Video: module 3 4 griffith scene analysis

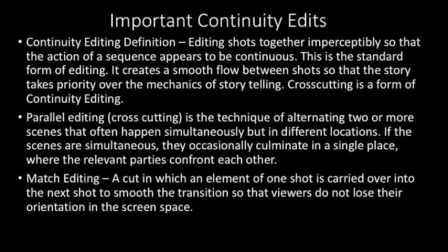0:05 In this section, we're going to talk about how Griffith's politics and the goals of his film are aided and communicated through very sophisticated editing and cinematography.
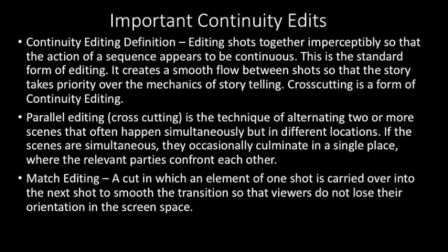0:16 We're going to focus on a few of the categories that we've talked about thus far, most importantly, continuity editing. And so continuity editing, as we've discussed, is when shots are edited together
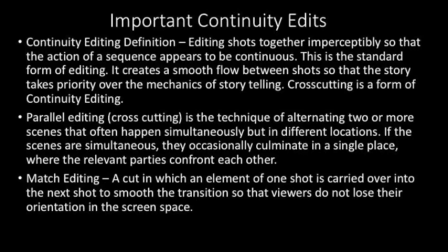0:30 imperceptibly so that the action of a sequence appears to be continuous. And this is a standard form of editing. It creates a smooth flow between shots so that the story takes priority over the mechanics of storytelling. That is, our attention isn't called to all of the cuts and all of the varying shot lengths,
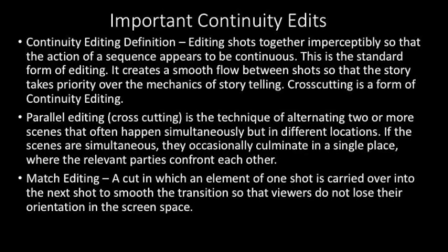0:49 but instead they feel quite natural to us, and we get positioned within the bodies and minds of the characters. It helps us identify with them, with their stories, with their plights, and with their ideas.
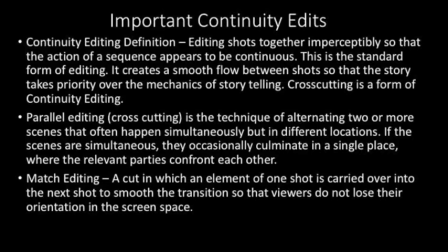1:03 Parallel editing is one of these forms of continuity editing. We also call it cross-cutting, and it's the technique of alternating between two or more scenes that happen simultaneously but in different locations. And as I pointed out before, this can also happen through flashbacks and flash forwards.
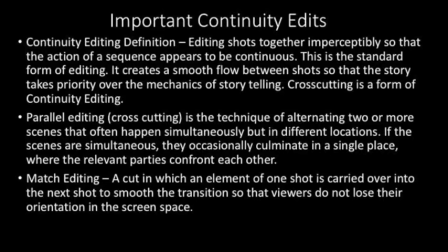1:21 So it can be times that you're switching between as well. But here we'll see it between places, things that are happening concurrently or simultaneously. But in different physical locations. And often they culminate in a single place where the relevant parties all confront each other.
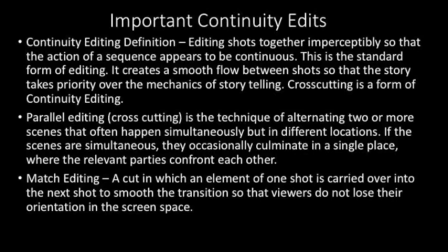1:38 And this happens in chase sequences, and that's what we're going to see play out in the clip from Birth of a Nation. Griffith also uses a lot of match editing. And so a match edit is a cut in which an element of one shot is carried over into the next shot
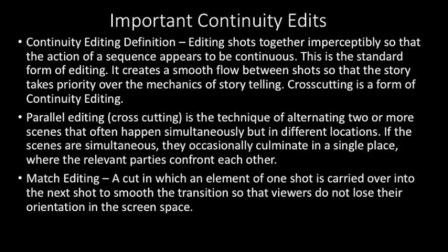1:54 to smooth the transition between those two so that we don't lose our orientation in the screen space. And we'll notice this can happen in terms of the direction characters are moving. It can be a person or an object that's in one shot that's carried over into the next shot.
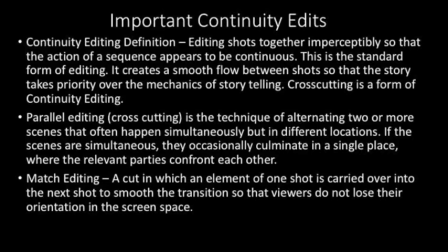2:10 And as we'll see in particular kinds of match editing, this can even mean a glance, the direction of a glance or a look, and how that helps us position ourselves within the space that's being constructed across splices and edits.
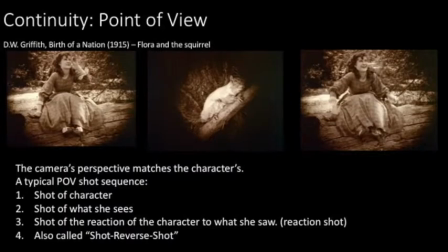2:30 One such continuity edit that we're going to be paying a lot of attention to is point of view. So if you'll remember, this is when the camera's perspective matches that of the characters. And often we see the character first and then what the character is looking at.
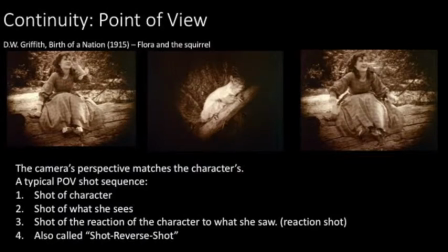2:45 And we get a sense of their relationship to each other, the character and the object looked at, but also we often get that reaction shot. So the response, emotional or otherwise, on the face of the character to what they've seen. And we call this a shot reverse shot as well.
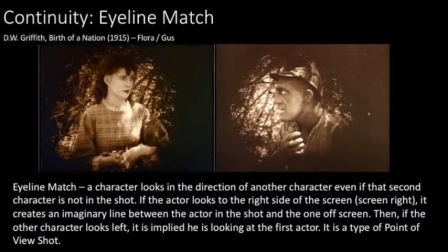3:08 There are many kinds of match edits in the scene that we're going to watch, but one in particular we'll look for is the eyeline match. I'll point out a few other kinds of match shots that happen in this scene as well.
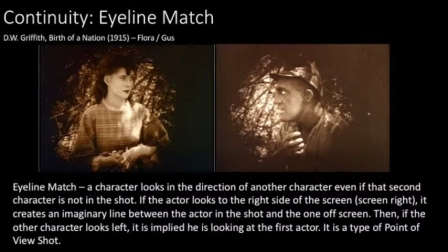3:20 But if you remember, the eyeline match is when a character looks in the direction of another character, even if that second character is not in the shot. If the actor looks to the right side of the screen right, it creates an imaginary line between the actor in the shot and the one off screen.
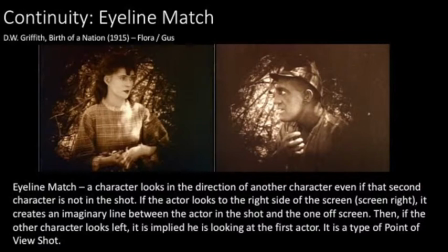3:36 And then if the other character looks left, it's implied he's looking at that first actor. So this is a kind of point of view shot.
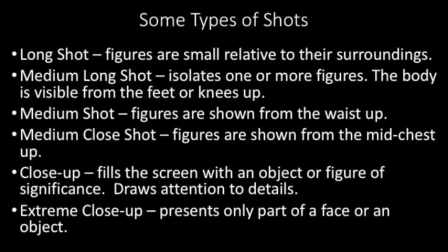3:47 We'll notice that Griffith uses a lot of different types of shot in terms of cinematography in every given scene. So he often begins with long shots and then moves closer and further away from the character,
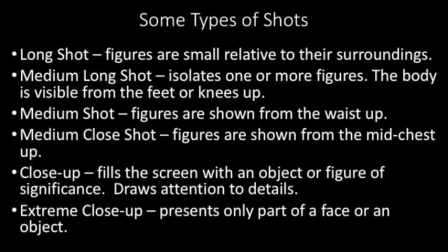4:05 often through a series of match edits. So we're going to be paying special attention to this.